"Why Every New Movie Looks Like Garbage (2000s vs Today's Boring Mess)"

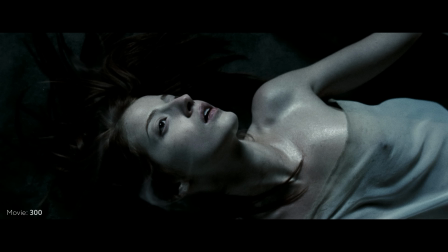0s
Movies from the early 2000s to late 2000s look like this.
Oh my god.
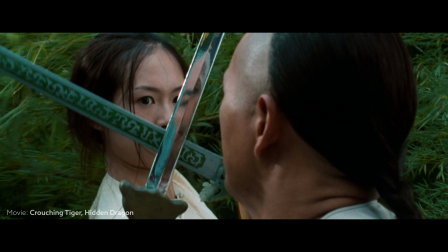6s
Everything is so unapologetic, purposeful, but in your face in all the good ways.
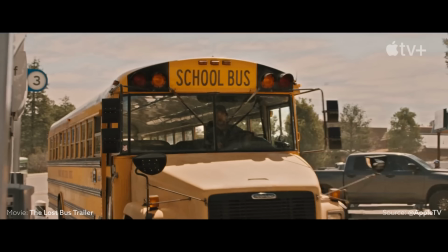12s
And we went from that to this. I'm falling asleep just even showing you these clips.
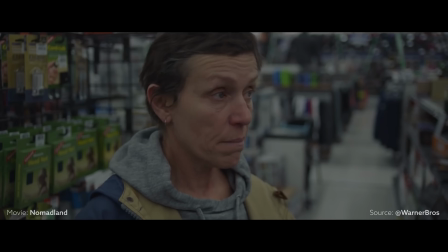21s
What the f happened? And that's what I want to find out in this video. For those that don't know me, my name is Qazi.
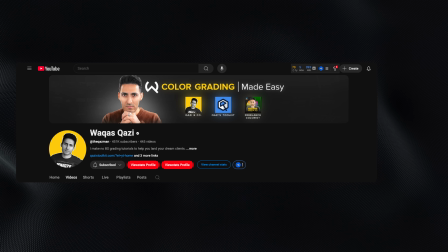28s
I've worked with brands like ADIDAS, Amazon Prime, Universal Studios, and I make no bullshit straightforward color grading tutorials so you can work with your dream clients. Let's break down each possible problem. The first one I want to say is film versus digital.
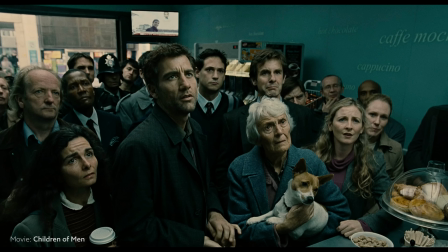44s
What am I talking about? So when you shoot something in film and you get it digitized and you bring it in,
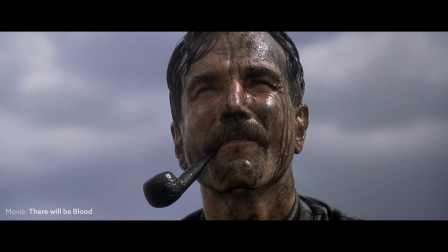51s
whatever film stock you used, you have the core look baked in. Okay, so you're coming in with that look. Versus when you talk about digital, where log is just so flat,
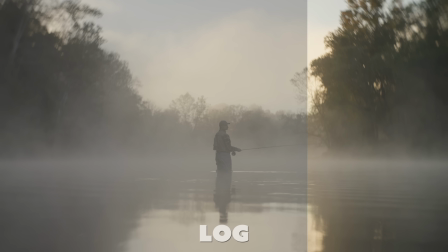64s
and when you bring that in and you start working off of that blank canvas, if you will, the possibilities are endless. And what ends up happening is the greed kicks in,
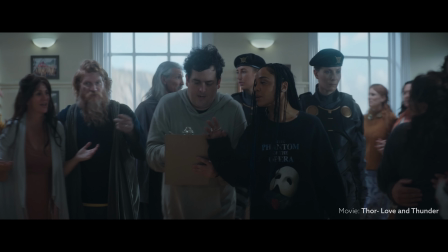74s
and the DP and the director wants to protect every single thing, their highlights, their shadows, and everything in between.
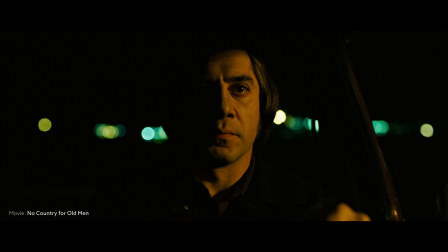82s
And this is just a losing formula. You can't win like that, because just look at this right here, a true masterpiece, No Country for Old Men.
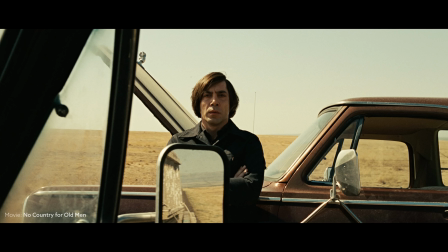90s
And what we see is the DP had to make sacrifices. Let the sky go, let the shadows go, and focus on the thing. And we did. We paid attention to every single little detail. Whereas nowadays, I'm watching stuff and my eyes are just wandering all over the place. Like it doesn't help that I'm looking at it at 77-inch screen, like 5 feet away.
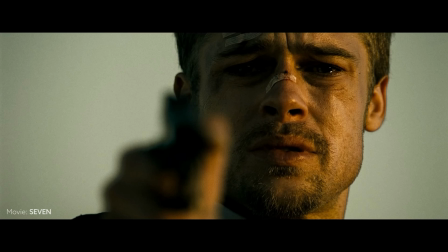112s
But still, I'm just like constantly scanning compared to like old movies, like where I just really focused what they wanted to show me.
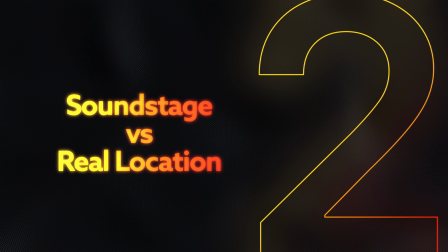121s
And I feel like I missed that. And I think the second culprit is soundstage versus real location. Yes, the technology is getting out of control, and yes, we're getting to a point when you watch a movie like Dune,
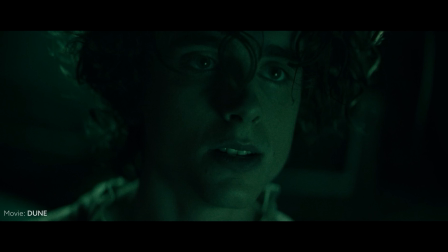132s
everything is shot in the soundstage with LED lights, and it's amazing.
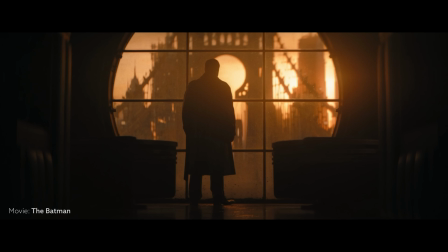137s
Or when you talk about the movie The Batman, they had the sunset available on command.
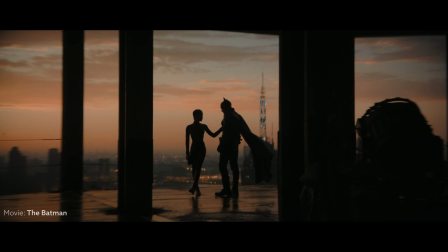143s
Perfect lighting, perfect everything. That's great. But I feel like there's still that disconnect.
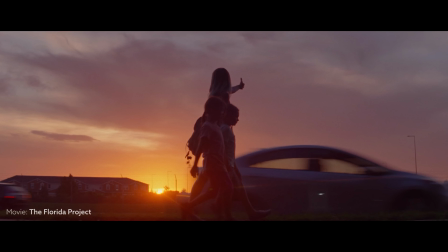148s
Real location still has an edge over these overly fabricated, overly stylized environments that we're creating. Another huge thing that's playing a big part into that is everything is VFX because it's cost effective than going to a real location and shooting it there.
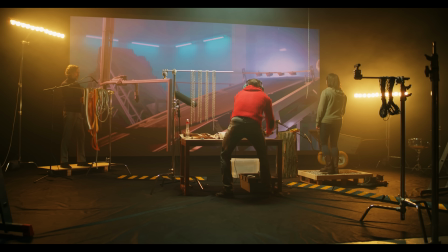166s
So because of that, they have to light a certain way to make sure that everything is going to look perfect after green screen, after the VFX are put in. With that,
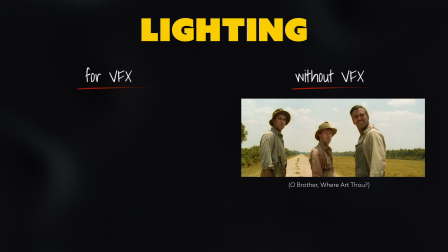176s
there is an inherent difference in how you would light in a natural environment without VFX versus when you light for VFX.
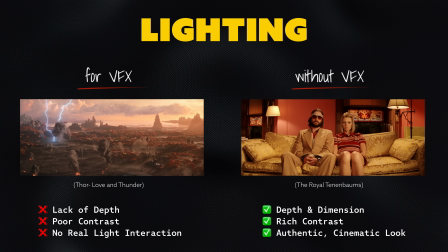185s
Everything is supposed to be very flat. And then it's really hard to get that out and create a very strong contrast ratio in post. It's gonna look fake. When people say it all starts with cinematography and on set, I agree with them. Color grading is amazing. Color grading can do a lot, but I have to agree with every single hater that says you think you're important, but you're not.
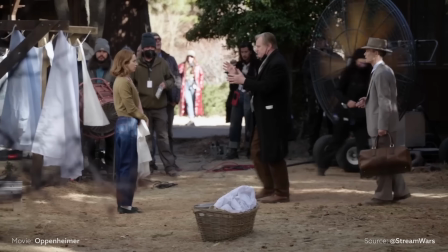206s
Cinematographer is way more important than you. Yes, I agree. Because it does start on set how the image is captured in camera.
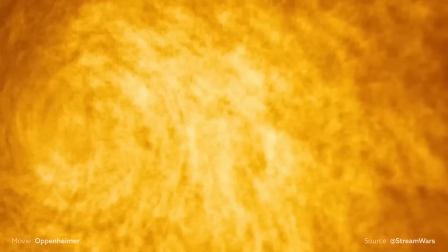215s
That is going to dictate what we can do in here.
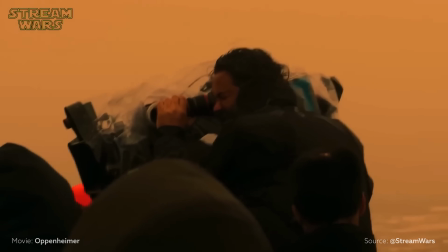219s
Fix it in post is one thing, but doing it right on set is a whole another animal. And before I continue my rant, I just need to say that our 4th of July sale will be ending any minute.
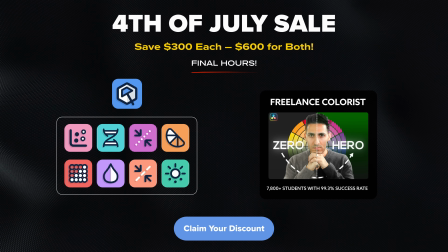231s
Right now, you can save $600 total, $300 on each product, my Freelance Colorist Masterclass or my Qazi's Toolkit. Most of you have been asking for a massive discount like this, so now you guys are getting it.
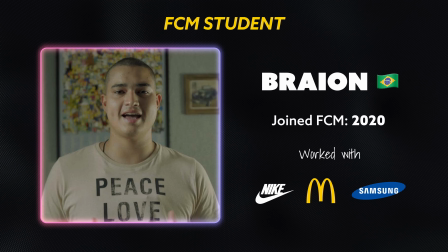243s
With Freelance Colorist, our students are working with some of the best brands in the entire world.